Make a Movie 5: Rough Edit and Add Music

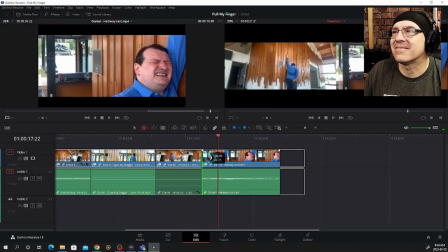512s
There. Whoops, I kind of got that early, so let's start him grimacing.
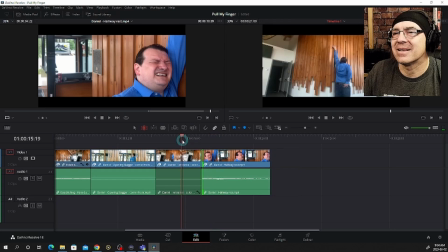517s
Yes.
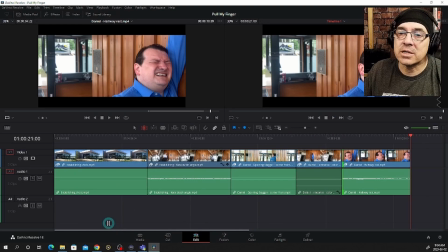524s
Good. All right. Not perfect. We'll adjust it, but let's add some music.
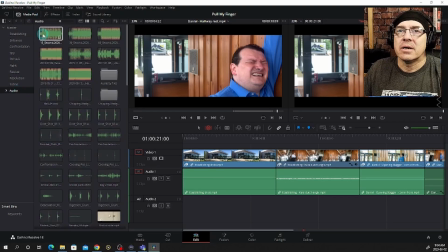531s
Let's go to audio. Load it up in the queuer, previewer.
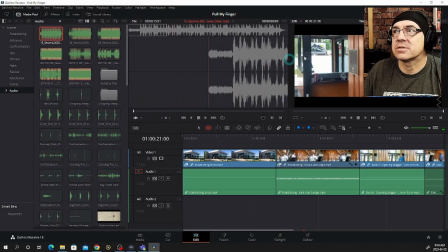538s
And let's see what it sounds like. It's going to be loud, so let's turn it down.
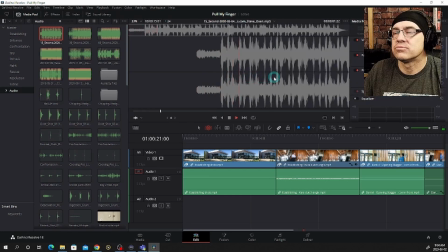Feels like a finish. Let's see what this one is.
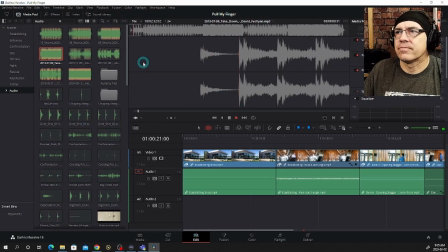561s
So, ooh, got some action.
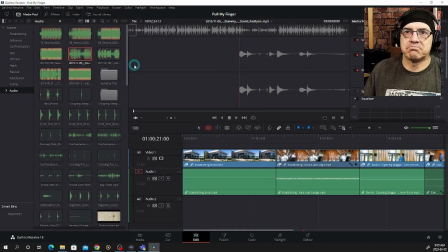567s
So I had gone to, let's break for a cutaway here, davidfeslian.com.
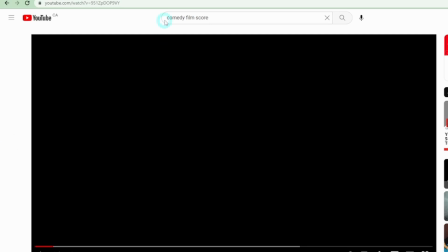576s
So I just searched YouTube for comedy film score, and I came up with this right away.
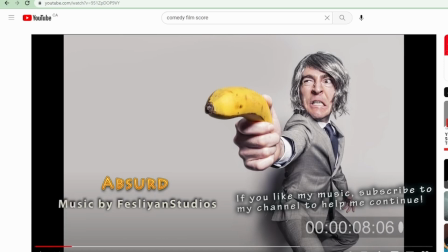586s
So I was hooked instantly. And so I went on to his webpage, feslianstudios.com.
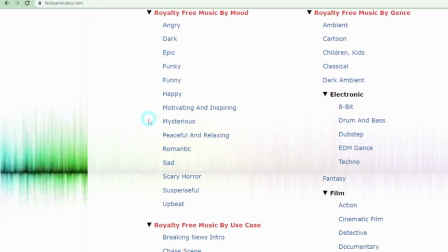595s
You can get his music for free. You can just take it and use it you attribute it to him. But if you're going to make money, I suggest you pay the guy. I got 4 songs off him. I paid him something like $20 a song because he's a brilliant musician.
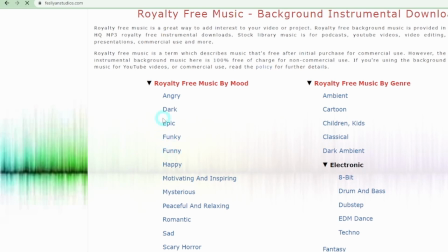614s
So let's pull up funny music. Look at all these songs he's got.
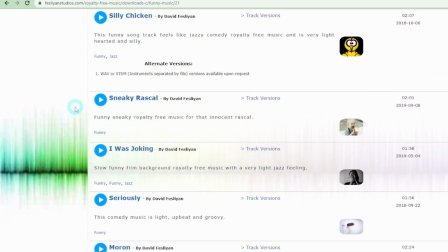This was one I considered. Actually, it's one that I'm going to put in the movie, I think.
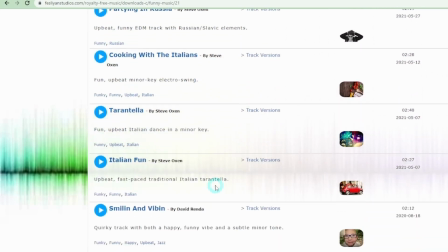632s
Look at all these songs.
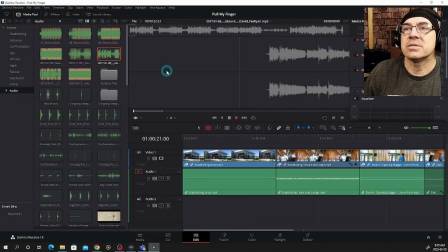639s
DavidFeslian.com. So this is, I think, the one I want.
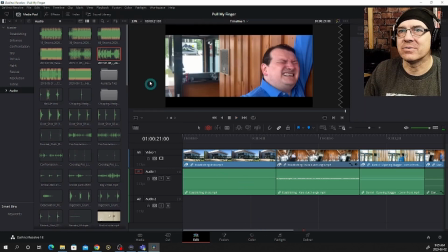648s
See, that kind of has a very good comedy feel to it. So let's just pull it straight onto here.
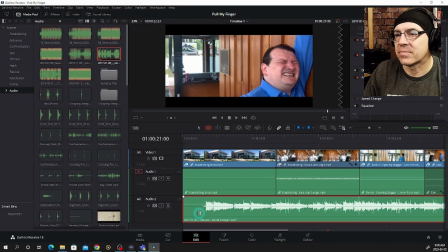658s
You notice that volume was loud? So let's turn it down a bit. Here I am in the inspector under my head. No, let's turn it down here so you can see. So if you move your cursor just to the right place, you get these arrows. And now let's take 8 decibels off. See how it sounds.
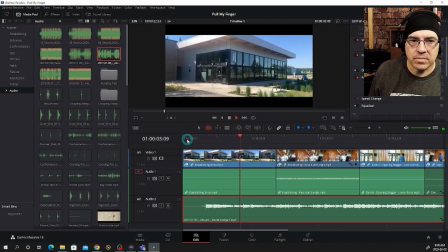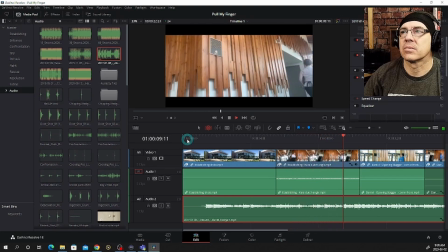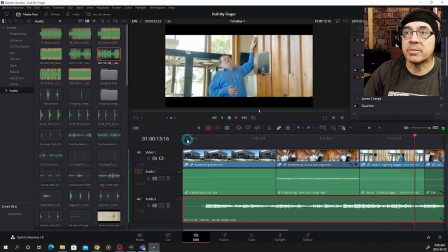689s
Flows a little better with music, doesn't it?
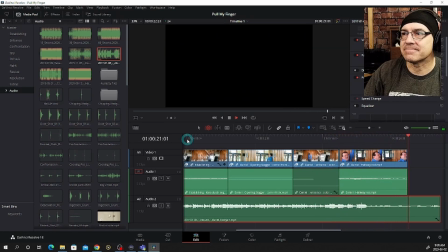696s
Man, I just want to fix things. So let's fix one thing.
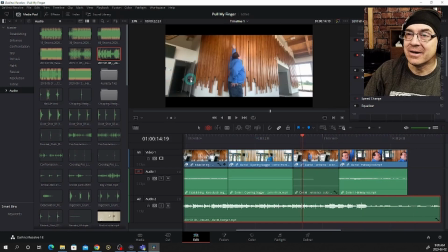700s
So here I see the theater and not the restaurant. So I'm going to zoom in on this clip. So back to the inspector under my head.
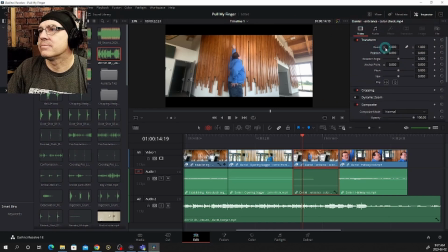714s
Video. All right. We zoom in so we can't see that on the left anymore. Let's move him up so his belt line is showing. Move him a little left so we're matching that last cut of over here. Right? Pretty good.
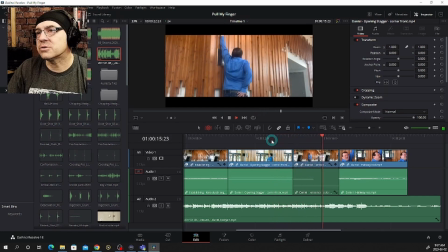736s
Much better. Good. Okay. Let's stop it there. So this is a rough edit. We can fine tune it.